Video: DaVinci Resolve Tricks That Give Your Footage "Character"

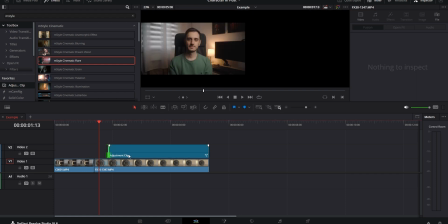12:03 And you can also change the duration of the adjustment clip to kind of determine when it's going to show up in the clip itself.
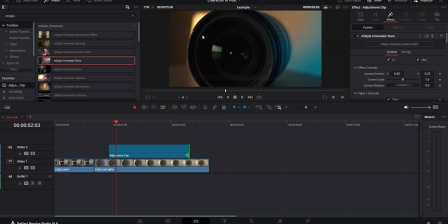12:11 So let's say I want it to appear when we start seeing the light source like we did with the example with the built-in Resolve effect. I'm going to move the playhead to a point where we can clearly see that light source. And then I'm going to move the adjustment clip kind of further along to match that.
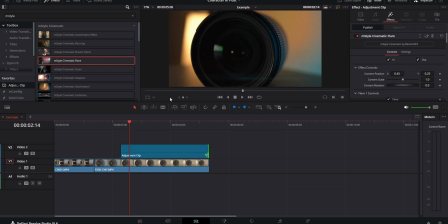12:28 I'm also going to extend it all the way to the end of the clip. And as you can see, it's very subtle here at the start because we have this in animation checkbox ticked. So if I remove that, it is a lot more noticeable. Also, again, you have this built-in grain, which I'm just going to turn
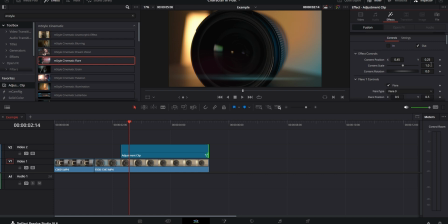12:43 off. And then we can go back to the controls for the flares. So I can make the flare a little bit smaller, but I can also change the type of it. So there are two flares within this effect. Flare 1 is going to be this bigger one here. And then flare 2 is going to be this smaller element here, which isn't as visible in this example.
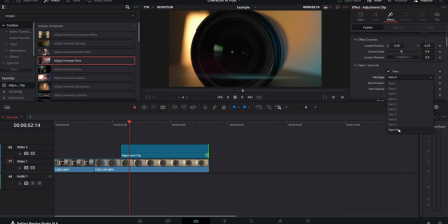13:02 But each of these have several different versions that you can go through. So I can make flare 1 be the version 10. And this looks a lot more believable than the one that it gave us by default, which looked a lot more like an anamorphic flare, which doesn't make sense in this case.
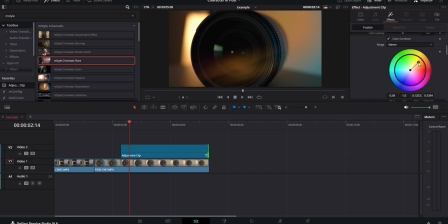13:18 So I can then go and make this more orange to match our light source in the back. And then I can do the same thing for flare 2. I'm going to go ahead and change this to flare 10 again. And as you can see, that changes the shape of the flare, which is this one here in the middle. Again, I can change the color of this one as well.
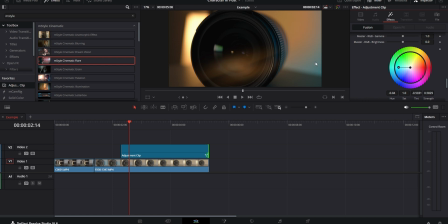13:35 So I am going to try and make it a bit bluer to match what we have in the corner here. And then if we move further along in the clip, again, this looks kind of believable.
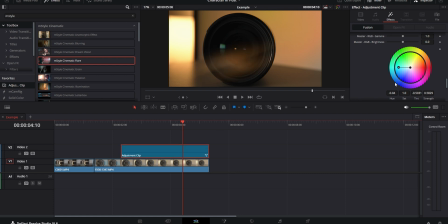13:44 If I turn it off, this is what it looks like without it. This is what it looks like with it. So as long as you play around with all of these settings and the timing of the effect on the adjustment clip, you can get it to look pretty realistic, and it can add something cool to your footage. So with each of these effects, there are different ways that you can go about creating them and getting good looking results.
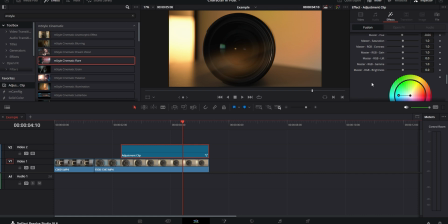14:03 The Motion VFX plugin method is a bit quicker, more convenient, and more simplified in terms of the controls. And on the other hand, the built-in Resolve effects will give you more control and flexibility, but some of them might take more time to set up correctly and to make them look good.
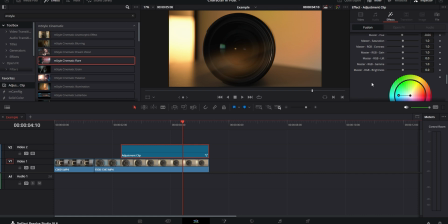14:20 In general, it is just slightly different workflows to get similar results, but it really depends on which one fits your needs better. So all of what I just showed you isn't gonna be a one-size-fits-all solution. There will be moments when it doesn't make sense to use any of these techniques at all. But then again, if you are going for something a little bit more stylized and you wanna give footage that would otherwise be pretty clean some character, then these could be a good way to go about it. Of course, there will always be a place in people's workflows for lenses that already have character built in, but if the one you're using doesn't, then it is very possible to just do it in post.